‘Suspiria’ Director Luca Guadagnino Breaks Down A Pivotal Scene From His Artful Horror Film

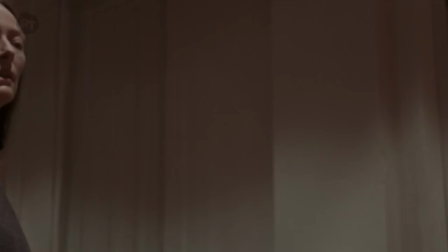In combining this scene with the cotton tilda, to feel a new energy in the meeting with a girl that comes from outside,
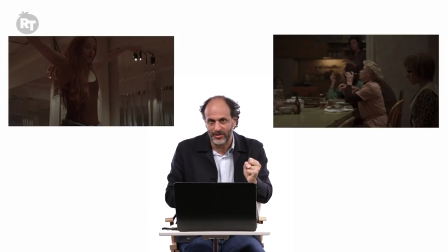It was greater to show a moment of progression and a moment of regression together,
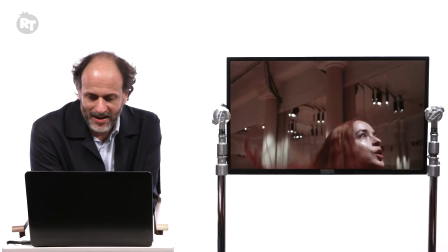tied, and then something happens after this scene.
Higher, higher, higher, higher, higher.
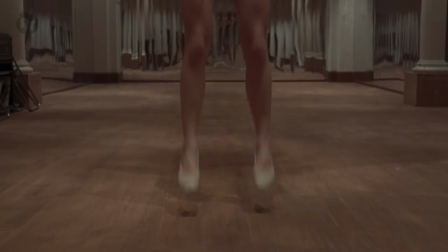This is very telling of what I like about cinema. She jumps and goes up in the air, finally, thanks to the editing.
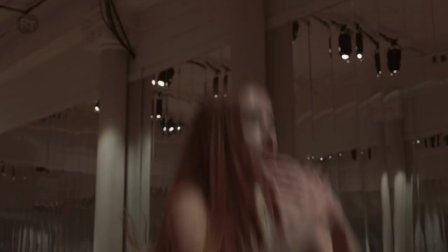There is no special effect, no visual effect, no CGI.
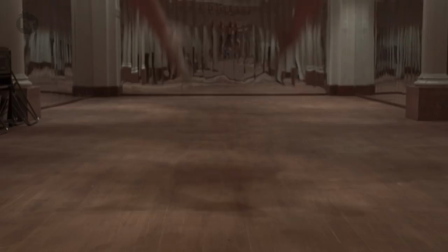I believe we pull off pretty well the magic that is happening in that moment, that Madame Blanc make her jump up. And it's just a question of performance and framing and editing, and that makes me very happy.
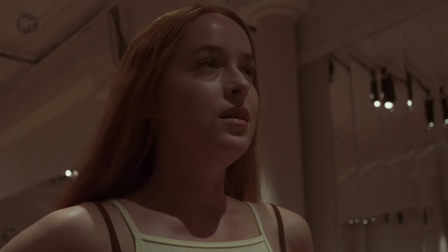Sometimes I only need to be told twice.
And I like the way she smirks here.